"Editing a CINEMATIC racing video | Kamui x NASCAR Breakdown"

Yeah, I don't get any sound, but I don't worry about that There are a lot of people who always shoot in 60 or always shoot in 120 in a lower quality Because they want sound and they want the ability to maybe slow it down But then I just think that a lot of their footage when played back at 24 It looks really weird because the shutter is too high It looks really jittery and strange especially shot handheld and I just try to avoid that and go for a more cinematic look So when I do speed my S&Q up,
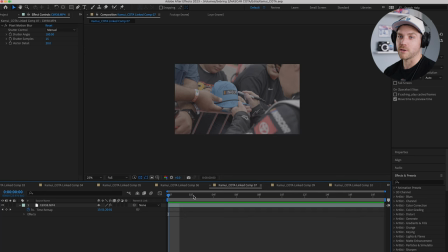[11:50]
if I want a speed ramp or something, I'll tend to add pixel motion blur or CC force motion blur. It's another effect to just add some blur to kind of make it look more real. Like it had a proper shutter speed or shutter angle at that normal 24 frames per second.
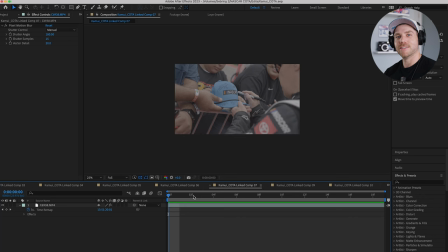[12:07]
So that's why I did that. It's barely noticeable to anyone, but I notice it and it bothers me.
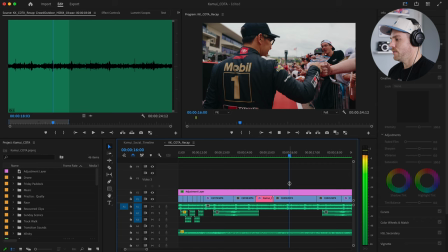[12:12]
So I add the motion blur back in. We'll hop back into Premiere. we've just got some more shots you'll notice I do like to edit to the music quite
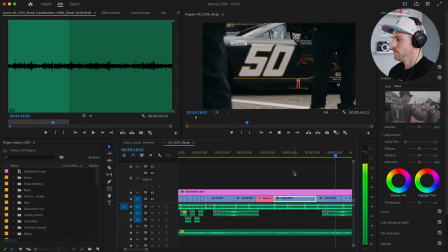[12:22]
a bit so you'll even see the fist bump is right on the big claps out
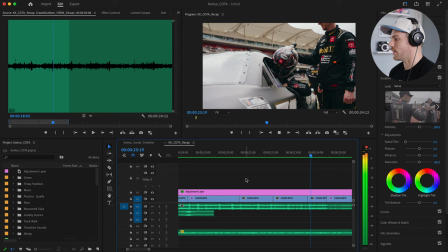[12:30]
then we see the 50 another whoosh more transitions on the clap we get the pre-race buildup and then the music
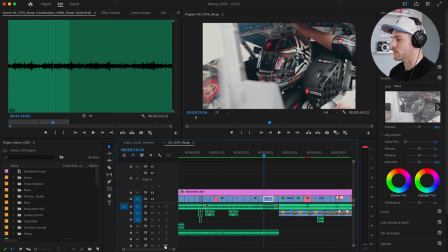[12:39]
gets a little bit quieter and then you'll notice there's actually quite a big difference in the music. So what I did here, there are actually three cuts in the music. There's a cut here, there's a cut here. And the reason for that is because I've actually chopped this track up to make it shorter and to have it build up what I want it to build up.
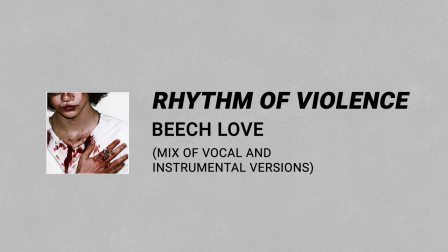[12:58]
So I've changed it around and I've also used, uh, the track is called Rhythm of Violence and I got it off audio.com and I've used both the instrumental version and the lyrics version and mix them together.
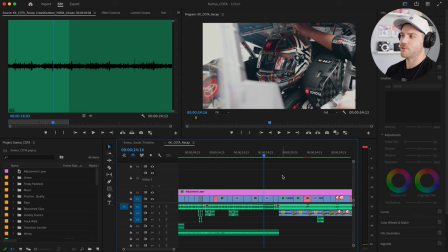[13:10]
So I had the lyrics version kind of start right when the race sequence starts because it's a very distorted vocal line and I think it sounds really cool. You can't really understand what he's saying and it just fits really well and it had more energy than the instrumental track did at that point. So I just chopped them up, mixed them together. I'm a musician myself. I play the guitar and everything.
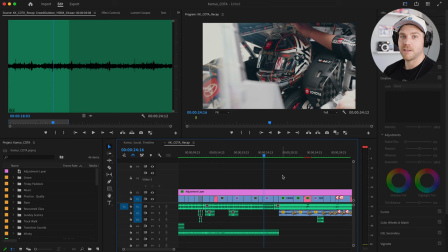[13:29]
So I find that like really easy to be able to chop music up and have it sound the way that I want it to sound. So that's why I made that decision. and speaking of audio.com this was my first experience using audio.com it's a brand new
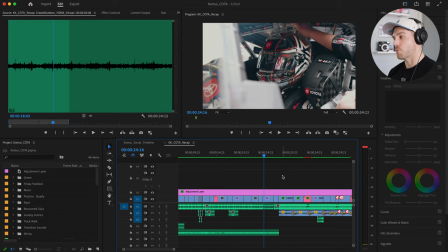[13:43]
audio library or music library to me and they asked me actually to be an affiliate and they set me up with a pro account and I'm absolutely loving it so
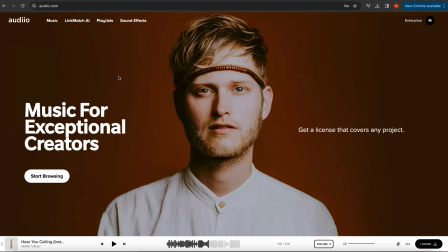[13:52]
far it's a really cool music service that has the pro account has link match ai where you can like drop a
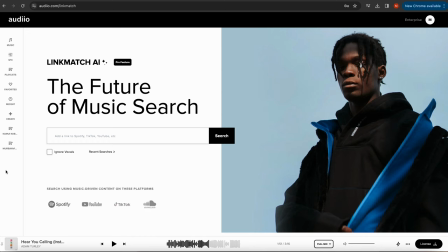[13:58]
spotify link to a song in and it'll you know give you songs from their library that sound like that you know they're good for YouTube monetization.
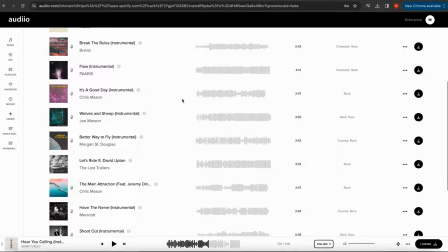[14:05]
They're good for your client work, up to 100 employees in size. So big fan of audio so far. And if you want to try it out, there is a link in the description below. Like I said, I am an affiliate, so I do get a commission if you sign up. But I do have a discount code, which is SAVE70. If you use my code SAVE70 through that link and sign up for the pro account, you get a 70% off your first year of a pro subscription. They also have an even more like inexpensive creator version, which is just for your personal projects and things like that. But it's even cheaper. So if you're just learning how to edit and want to making movies with your friends, that's a great option at a very affordable price. And they even sell lifetime memberships at a pretty big discount. So it's definitely worth checking out. Just go to audio with two eyes.com or even better use the link in the description below. Like I said, you sign up to that link. I do get a small commission, totally transparent about that, but it is a great service. As you can tell, like this is an amazing track and I use it for, you know, one of my biggest clients. So it's an awesome service. Check it out.
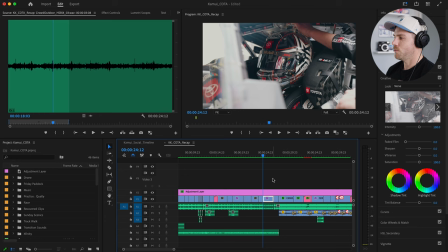[15:05]
So at this point in the edit, we've had the intro and we get this really quiet portion where we sort of just get Kamui stoic in the car.
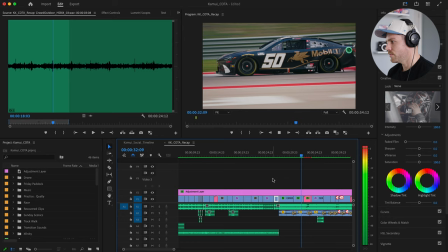[15:14]
And then I cut to this shot if I'm actually putting his visor down. And then we go into the race.
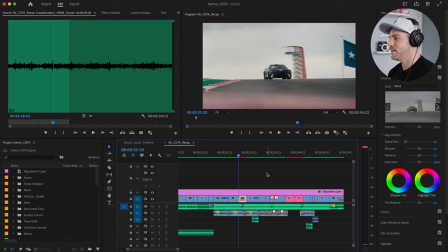[15:25]
and you'll see the shot here again is linked to after effects so I did the same effect here I just added pixel
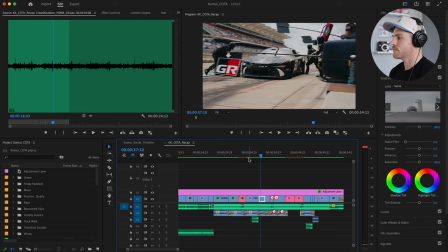[15:31]
motion blur to make this look more realistic because I do a little speed ramp
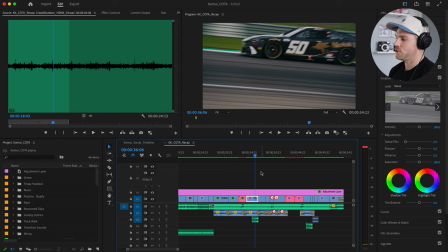[15:41]
and then I did an effect that I do quite a bit which is a in-camera transition so you'll see I pan the car to about
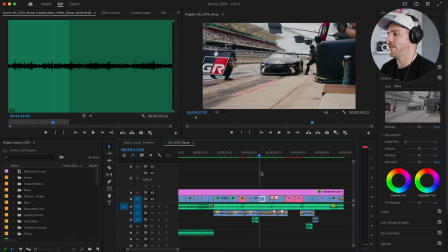[15:47]
here and then all I do is whip the camera and then we add a little
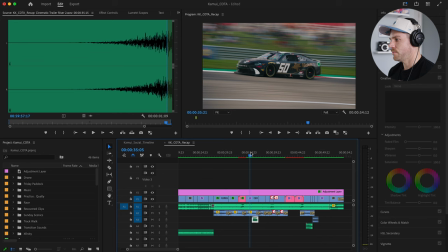[15:53]
riser sound down here. So you can just barely hear it.
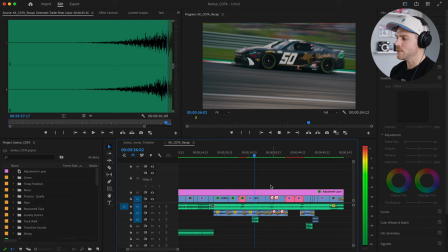[15:59]
It's like that little spice that you don't really notice, but the food tastes delicious. So, you know.
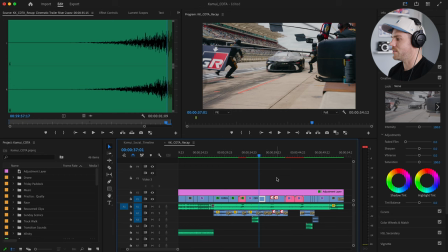[16:05]
And we're into the pit stop sequence. And you'll notice, using the audio again, you're going to hear that clap happen right as the car hits the pit board.
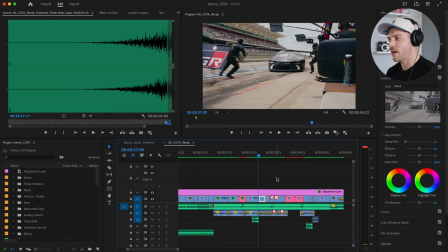[16:17]
Right there. And that's, again, one of those little things that not a lot of people notice, but it really helps with the flow of the video and just makes it more pleasing to watch. Like I said, the example I always use is like the spice in the food that you don't notice, but the food tastes great.
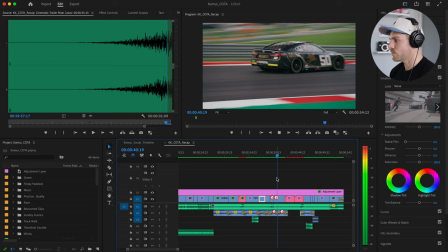[16:31]
So, you know, it served a purpose.
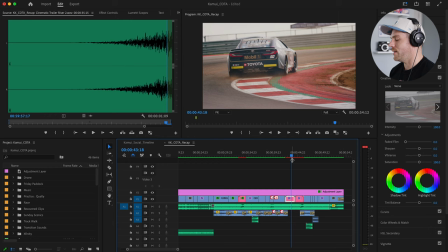[16:39]
We have the rest of our race sequence. There's some more of our, you know, After Effects compositions here.
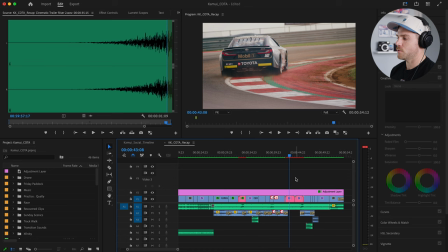[16:45]
These are just, again, just adding pixel motion blur. So nothing crazy, just right clicking, you know, going replaced with, you know,
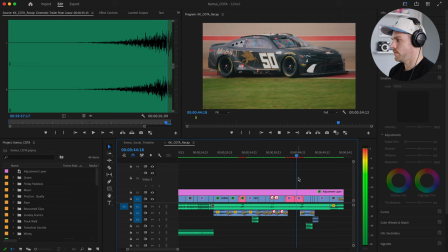[16:52]
After Effects composition and then adding that pixel motion blur and changing the shutter samples to 15.
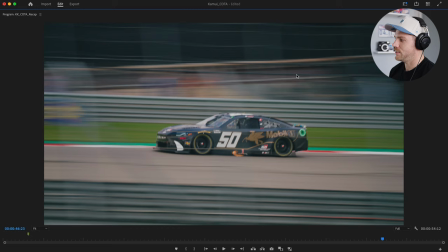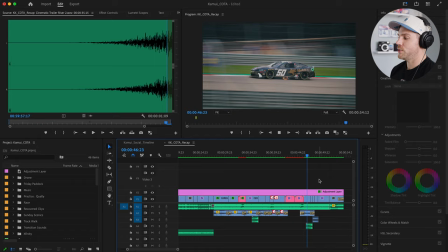[17:03]
And I love this shot as well because you get to see the the flames coming out of the side of the car. And then basically it's just a very abrupt sort of end to the piece.
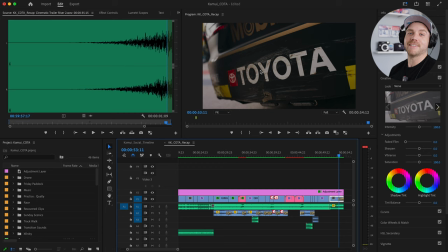[17:17]
And we end on the Toyota with the kind of scratched up bumper to show hey this is NASCAR and there was contact so we want to show yeah
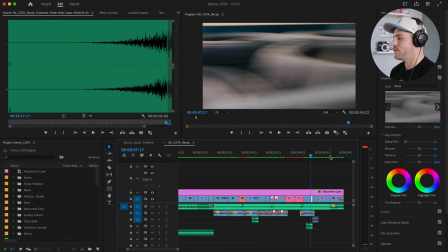[17:25]
he was racing with Toyota but also like it was a rough race with a lot of contact so that helps you know get that across
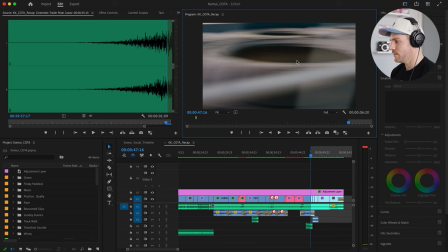[17:32]
but then we'll also see I use this this shot right here which is a very quick
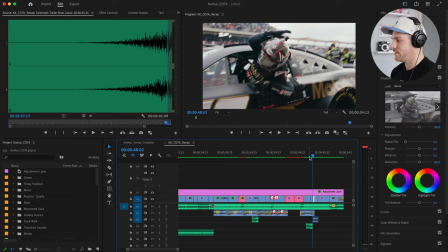[17:37]
I can't remember how many frames this is if I go so it's 11 frames and basically what it is is just a shot
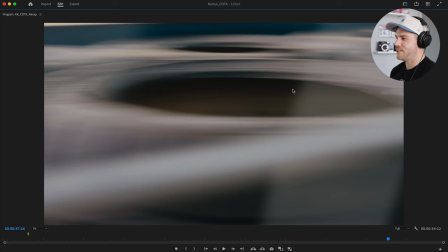[17:47]
of some tires this is just in turn 4 and the S's and all I did was put my camera at 50 millimeter and just swing the camera back and forth
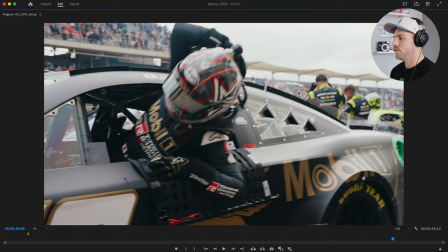[17:56]
at 24 frames a second with a true shutter speed of 50 and just
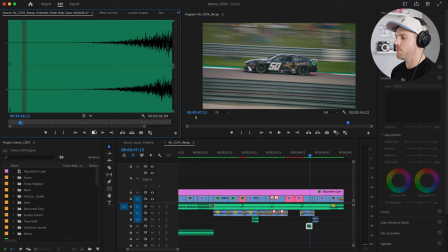[18:01]
it's just a transition shot that's all it is and I added that cinematic riser sound again to help with the transition and you'll
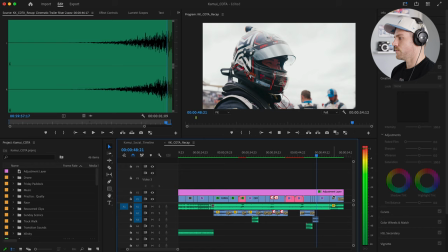[18:11]
see it just kind of helps you kind of do an abrupt change from the action on track to the post-raise action so the
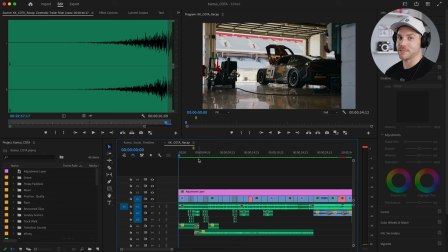[18:24]
last thing I just want to talk about quickly is the color grading. So I've had a lot of people message me saying the color grading on this is amazing. And I say a lot of people, one person messaged me about this to say the color grading was good. And the thing is, I'm not really good at color grading. There's a reason that colorist is an entire job. I'm not a very good, you know, colorist.
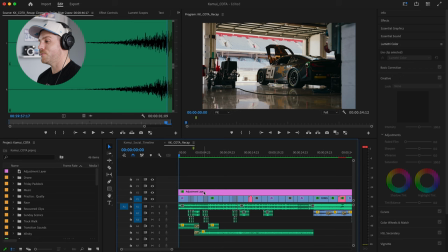[18:43]
It's not really my forte. My forte is shooting and editing. So I use kind of like some cheat codes when I, when I do my color rating. So what I did for this was I just used the Phantom LUTs. So if we actually look at my color correction on the side,
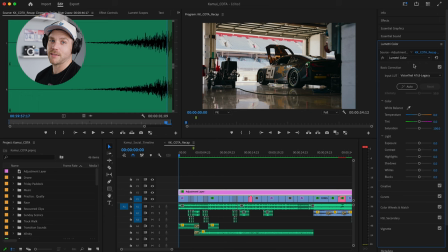[18:59]
the LUT that I input is the Vision Teal A7S3 Legacy LUT, and these are from the Phantom LUTs done by Joel Falmalaro, is that how you pronounce his last name? I did pay for them. I didn't pirate them. They're incredible LUTs.
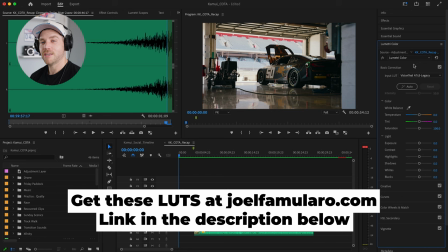[19:12]
I highly recommend you check them out if you shoot S-Log3 on a Sony. Can't believe I didn't mention that.